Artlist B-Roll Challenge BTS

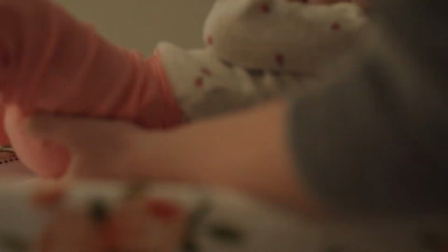Hello, and welcome to the behind the scenes for our Artlist B-Roll challenge entry.
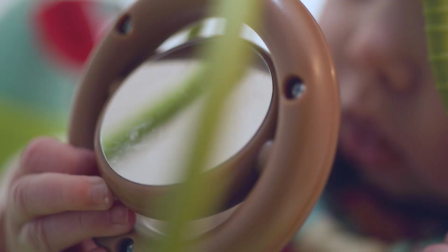My name is Nick, and I've been a camera operator and cinematographer with 77 Productions just outside of Detroit,
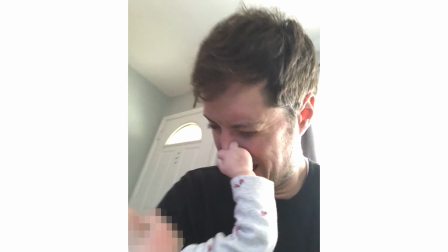Michigan for about 10 years, and a parent for about 5 months. Using my baby daughter as the filming subject was a no-brainer, and also my wife's idea,
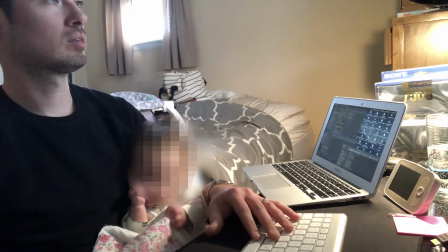but filming her in a way that made sense and didn't reveal her identity or likeness led to the selection of camera and lens packages.
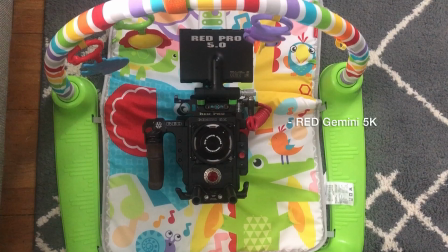This piece was shot on a red Gemini 5K. I really wanted to take advantage of the sensor's ability to work well with natural light and still crank out those high frame rates that would help with the final look of the piece. The camera was built in a handheld build to lend that energy that I wanted. I shot this in a mixture of 4K, 5K, and 3K resolutions depending on lens coverage,
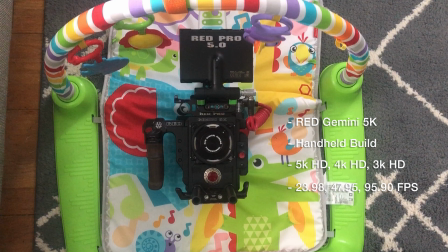and 24, 48, and 96 frames per second depending on the action. The primary lenses for this were part of a set of CP2s.
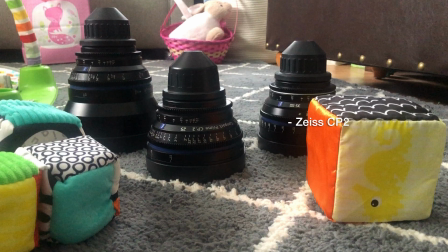I really wanted the sharpness that they could deliver while still being fast, which is super helpful when you're dealing with natural light, especially on some of these cloudy Michigan days we've been having. I used a 25mm, 35mm, and 50mm macro,
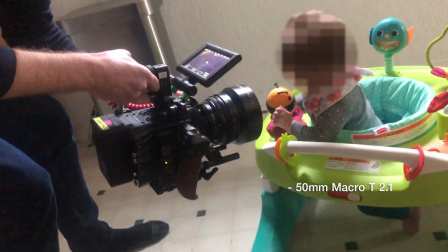with 35mm being the hero lens and the 50mm macro being used for some of the intense close-ups of objects and hands at play.
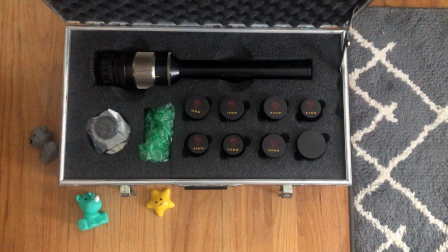For other specialty shots, I used a Cinewand probe lens. This lens is one of my favorite toys that we have at 77 Productions, and it always manages to come out to grab cool, weird shots that just really aren't otherwise possible. This set contains a 12, 16, 20, 24, 35, 40, and 60mm.
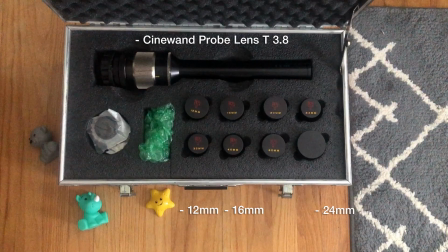I primarily use the 12, 16, and 24 for that larger-than-life feel that these objects and perspectives might have to a tiny 5-month-old.
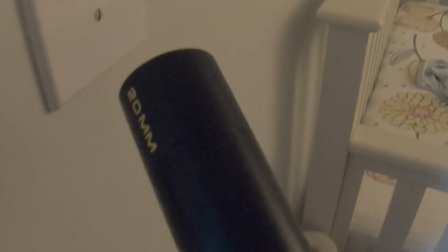I tried to apply this lens whenever we were seeing something from the baby's perspective.
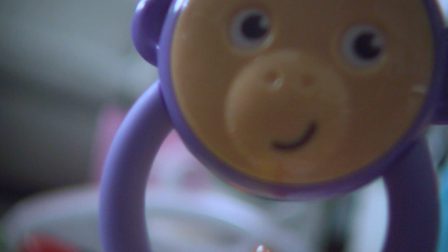These toys, devices, bowls, switches, bottles, everything is still new and interesting and weird to her, so let's make it feel that way.
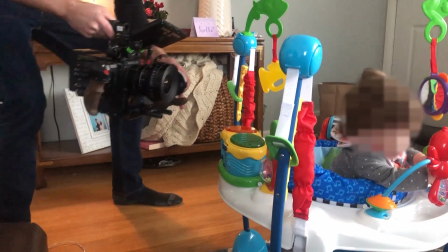For some of the sequences of that kinetic action, I shot at as thin a shutter angle as possible when I could.
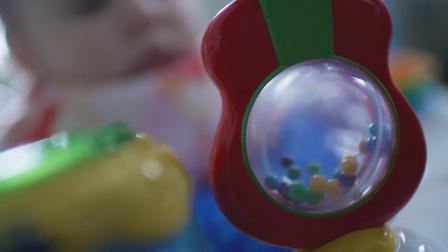This combined with a higher frame rate let me play with speed ramps and get a really crazy frenetic vibe out of some of the shots.
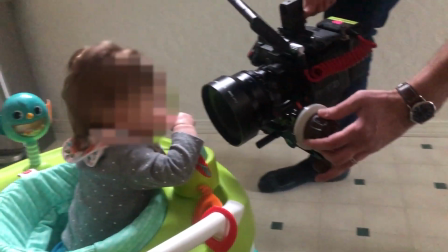Working with a baby is always tricky, and this was no exception. She was often more interested in the lens or the camera than she was her own toys, but in the end we got it done.
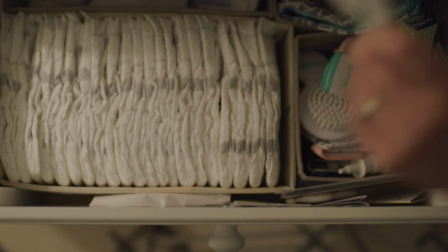Thank you guys for watching. We're happy to answer any questions in the comments or otherwise, and we can be found at 77productions.com.